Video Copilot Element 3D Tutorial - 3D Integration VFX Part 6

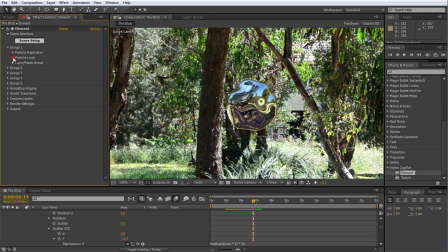(8:14)
Close the particle replicator tab and open up the particle look settings. Expand the rotation options. The X, Y and Z properties control the amount of rotation of the particle. Let's animate the X and Y rotation with expressions. Alt click on the stopwatch for the X rotation. Enter time star 70 in the expression editor.
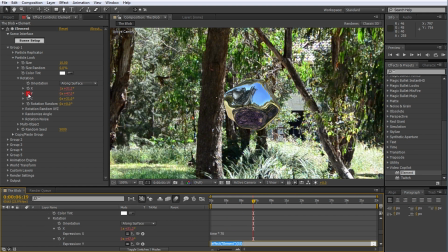(8:34)
Also add an expression to the Y rotation property and enter something like time star 100. I want the X and Y rotation to not be uniform, so it looks a little bit more organic. That's pretty cool for our alien blob. Now it's time to animate our blob from side to side.
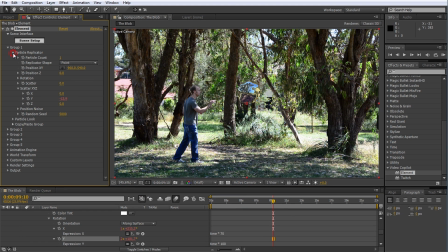(8:50)
Return to the particle replicator options and move back to the start of your composition. Keyframe the position X, Y and the position Z properties and move the blob off the screen by increasing the X coordinate of the replicator. Now it's really just up to animating the X, Y and Z coordinates of the replicator to match your scene.
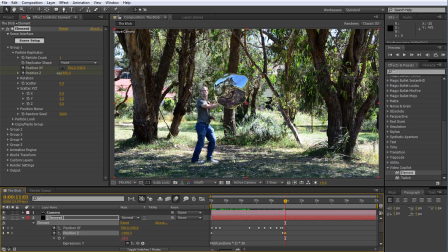(9:08)
I'm going to animate the blob to approach me, but evade me and zip around me every time I try to touch it. Finally, it'll fly off to the right of the screen as I chase after it. One last thing I like to do to make the movement a little bit more organic is to select all the XY keyframes and hit F9 on the keyboard to turn the interpolation mode to Bezier.
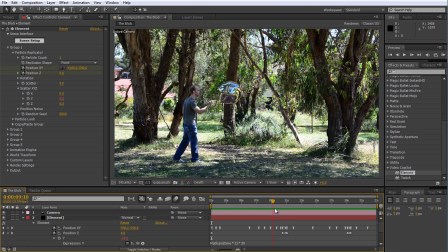(9:28)
This will cause the blob to accelerate and decelerate between the keyframes so it doesn't look quite as robotic. To make the effect even more interesting, let's add a little glow to the blob every time it gets scared and avoids being touched. For this, simply apply the glow effect from the Effects and Presets panel to the element layer.
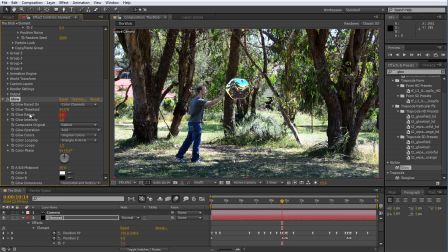(9:44)
Lower the glow threshold a little bit, set the glow radius and glow intensity to 0, and enable keyframes for the radius and intensity properties. Reveal the new keyframe properties on the element layer by pressing U on your keyboard and then just scroll through the list. Now
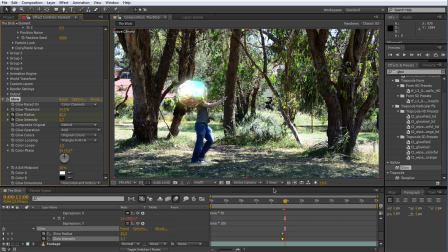(9:59)
go to the time position where I almost touched the blob and animate the glow radius and glow intensity to increase suddenly and then decrease as the blob makes a run for it. That's kind of a cute effect. Gives the blob a whole lot more character. Copy the keyframes to the second time I try to touch the blob.
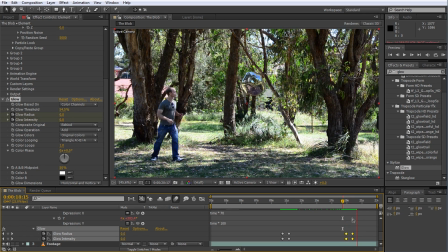(10:16)
Since the blob is moving fairly fast at times, we also want to enable motion blur for the element 3D layer.
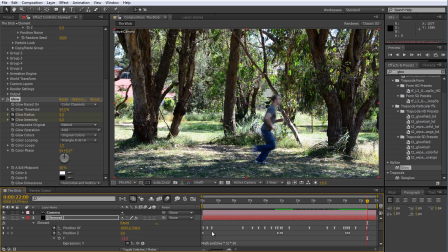(10:21)
Reveal the layer properties by pressing F4. Alternatively, you can also click the little toggle switches and modes button at the very bottom of the screen. Tick the motion blur option on the element layer and ensure your composition is also set to enable motion blur by enabling this switch.
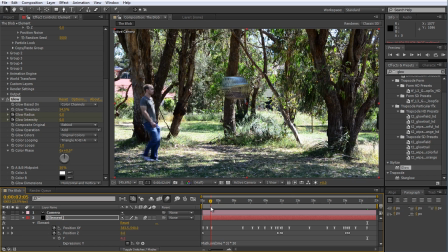(10:37)
The blob should now have a nice realistic motion blur as it zooms around. Finally, let's create a simple fake shadow for the blob. For this, duplicate the element layer and call the copy shadow. Remove the glow effect from the shadow and add a hue saturation effect to it.
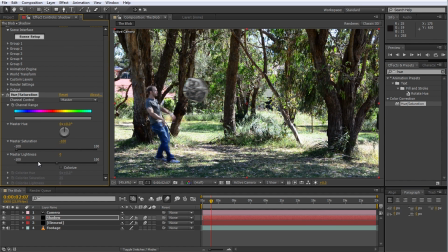(10:52)
Reduce the saturation and the lightness to zero to turn the layer fully black. Now apply a fast blur effect to the layer and increase the blurriness to around 40 to soften the shadow.
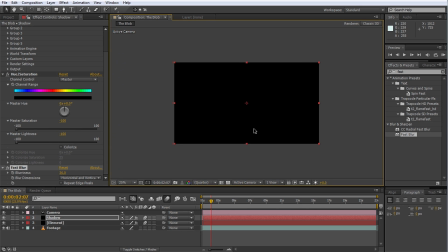(11:03)
Now comes the trick. Zoom out and enable the 3D switch on the shadow layer.
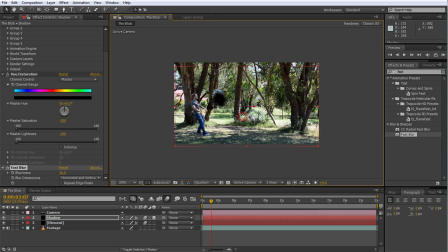(11:07)
You can ignore the warning you see. We love living on the edge anyways. Scale up the shadow layer and then rotate it so the back of the layer faces the camera. Position the layer back forward on the ground of the scene. Scale the layer up so the shadow seems to be about the right size.
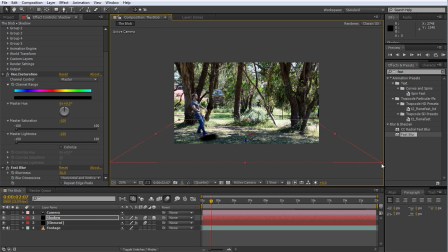(11:24)
Since all of the shadows are falling away to the left side of the scene due to the position of the sun, let's distort this layer a little to match the direction of shadows. For this, apply the corner pin effect to the shadow layer.
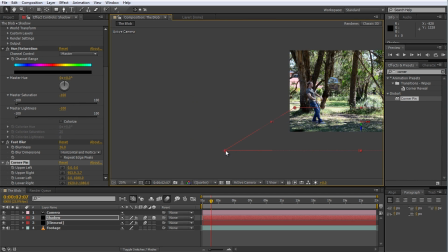(11:35)
Pull the front two corners towards the left to skew the layer and distort the shadow so it sits realistically in the scene.
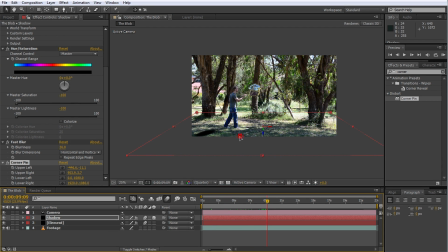(11:42)
If necessary, adjust the shadow layer position so the shadow seems to be positioned at the right spot. Finally, reduce the opacity of the shadow layer to around 50. And with that, we're done.
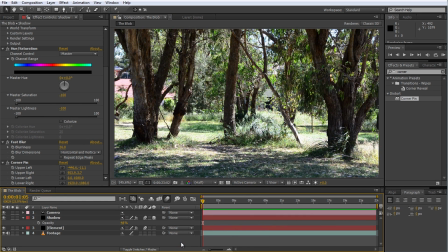(11:53)
Play back your final floating blob 3D integration effect.
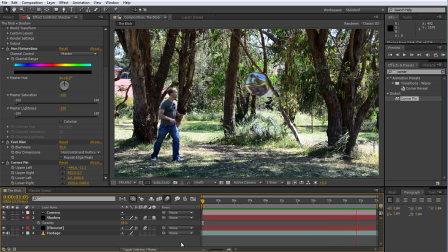Well, and that concludes my 3D integration tutorial mini-series. I hope you enjoyed the ride and learned something along the way.